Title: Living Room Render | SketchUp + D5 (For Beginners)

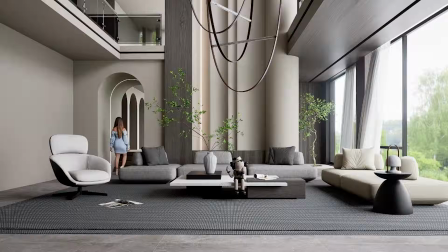0s
In this video we'll go through a full interior renderer and I'll take you through the camera placement and composition, my new favorite place to find realistic materials and also how to create realistic lighting.
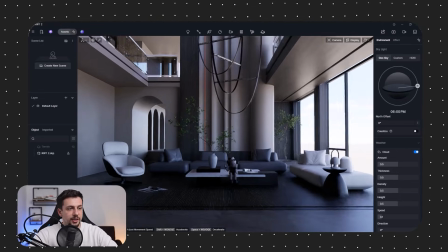12s
So let's jump straight into it. So right here as you can see I have a model of a living room and first thing that we will do is
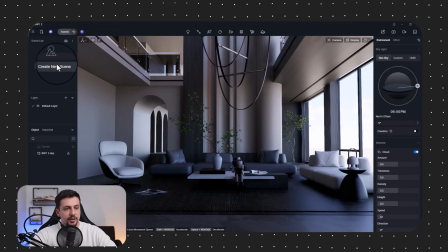21s
that we'll go here to create a new scene which will be a camera for us as a reference to know what angle we're capturing. That way you don't spend time on materials, lighting, and areas that we will not be working on. So right here I'm going to have that selected.
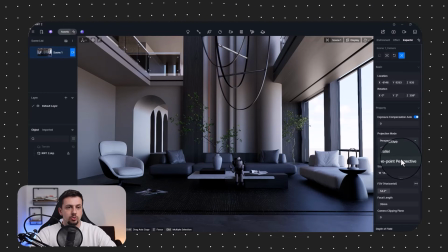34s
I'm going to click edit camera and I'm going to turn the projection to two point perspective and then the aspect ratio on 16 by 9
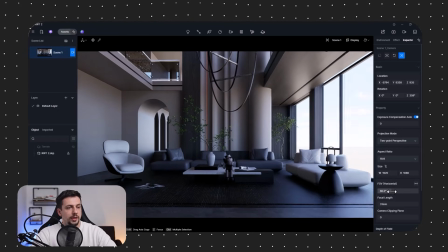42s
and I'll probably leave the view a little bit wider to around 60 because I want the space to appear more spacious.
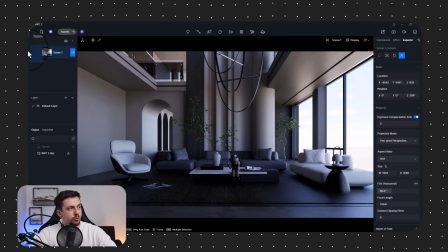50s
So I'm going to update the scene in order to save all of these changes.
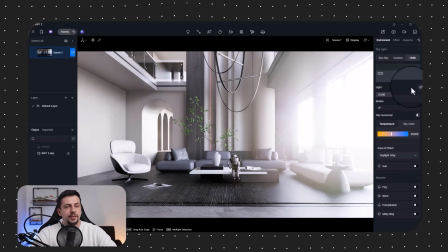54s
Next up what I will do is that I will go to HDRI here this is where we will mainly take care of the lighting by the way for all
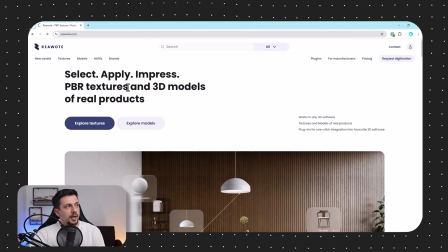63s
of the resources during this tutorial the textures the HDRIs etc I will be using real world textures which you can find in the first
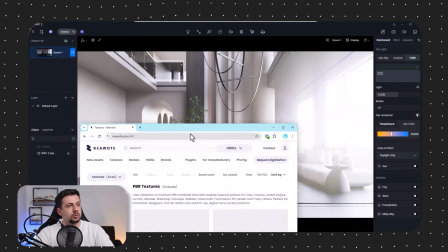71s
link below so in order to fix overall the lighting from the
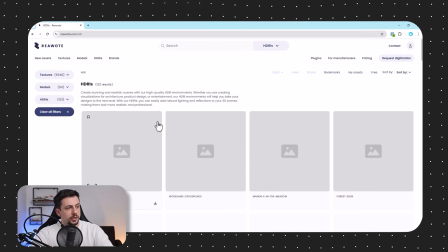76s
outside what I will do is I will go to HDRIs and I want to find an
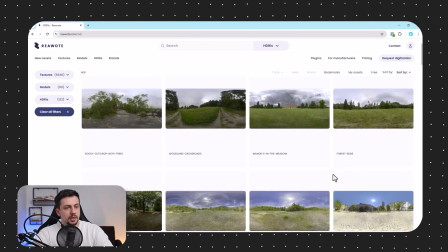81s
HDRI which is very neutral in the sense that it could be a bit
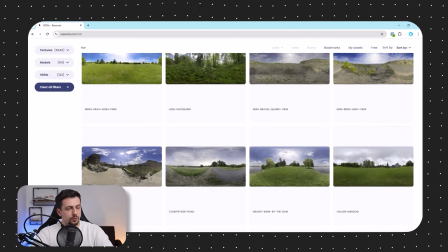85s
gloomy or cloudy so for example this one could work the reason
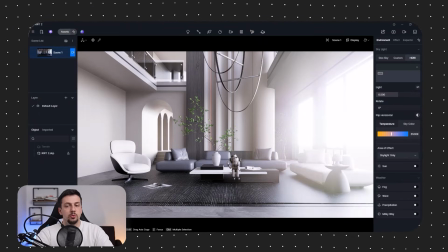90s
being is that i do not want any sharp shadows in the scene i would prefer to have a softer look in terms of the lighting so now that i've downloaded that in order to upload it i'm going to click here i'm going to click customize hdr and wherever you've downloaded it as well
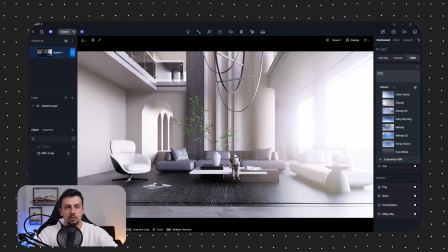106s
if you're following along you can go ahead and just basically double click it and it will be inside your scene.
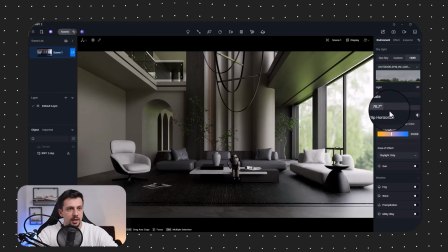114s
So as you can see right now this is how the HDRI looks. I want to try and rotate it to an area which the actual trees and everything do not look super out
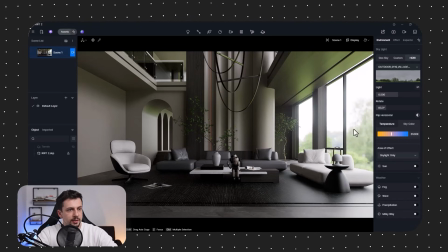127s
of proportion and overall I think this is perfect because we do not want a lot of like direct strong lighting.
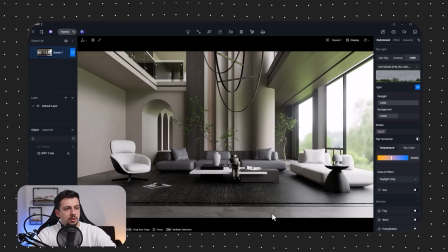136s
As you can see immediately the lighting is looking a lot better and it has that soft look that we are aiming for.
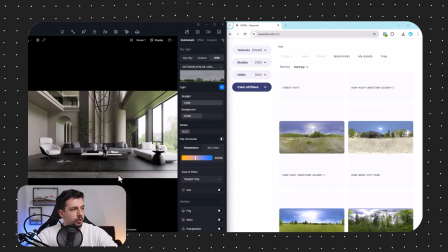143s
So now what we will do is that I will go ahead and while I'm looking at the render here I will go ahead and download all the textures that I think we will need throughout this render.
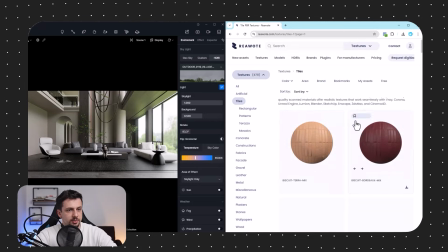152s
So first of all we'll go to tiles and we'll try to find a tile similar to this but obviously here in real world texture we can find
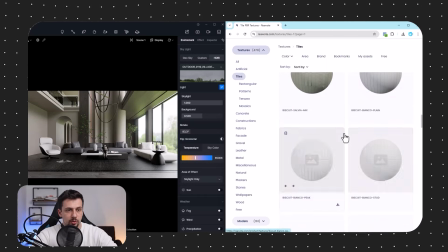160s
more materials in terms of variety and materials with higher quality so I think something like this would work fine so I'm going to download this one
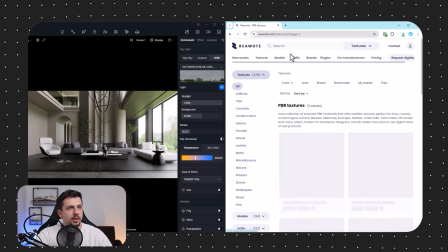168s
for the marble then we can basically go ahead and try to find a carpet so let's just type in carpet so something like this could work
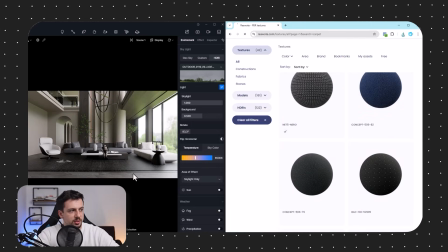177s
and I think this is exactly what we need right here then we can also
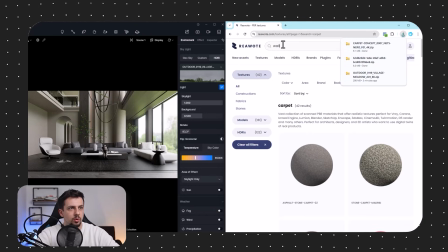182s
go ahead and find a wall or paint we can try to find
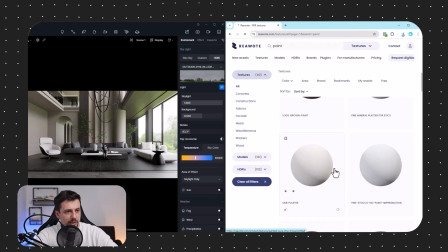186s
some sort of beige paint so I'm going to go ahead and download this lime plaster first and then we can obviously do edits on all the pbr materials
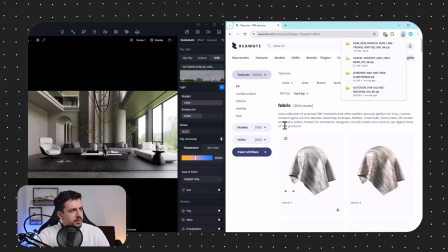195s
through d5 now i think one of the last things that we'll need here is that we'll go to fabrics and we'll find a gray fabric
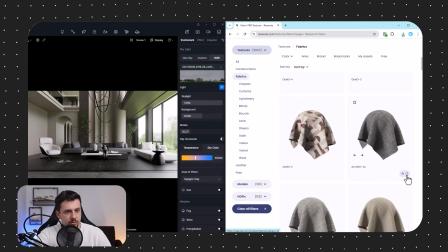203s
and also a beige one so for this part i think this will work great and then for these other ones i think this will work great
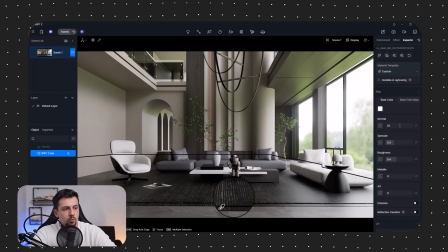210s
okay so now what we can do is we're going to select all of these materials one by one and replace them through the batch import pbr textures
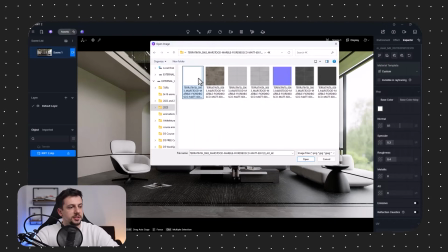217s
that d5 offers as an option so first of all let's get started with the tiles i'm going to select all of these maps and upload
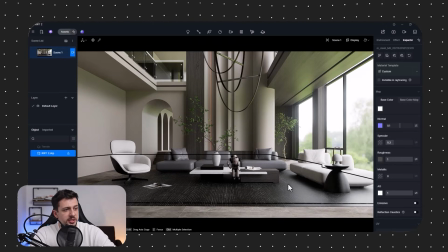223s
them we're going to click continue and as you can see now these are replaced with a much higher quality material we can do as well as we can lower the saturation a bit just so it is a bit grayer as well now let's do the same thing with the carpet here let's do batch import
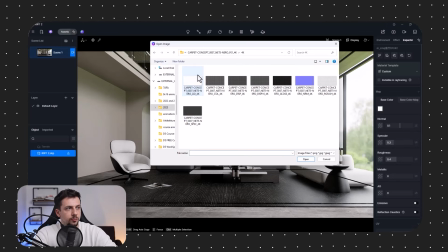237s
i'm going to go right to where i have the carbon material let's go to 4k select all of these open continue as you see now this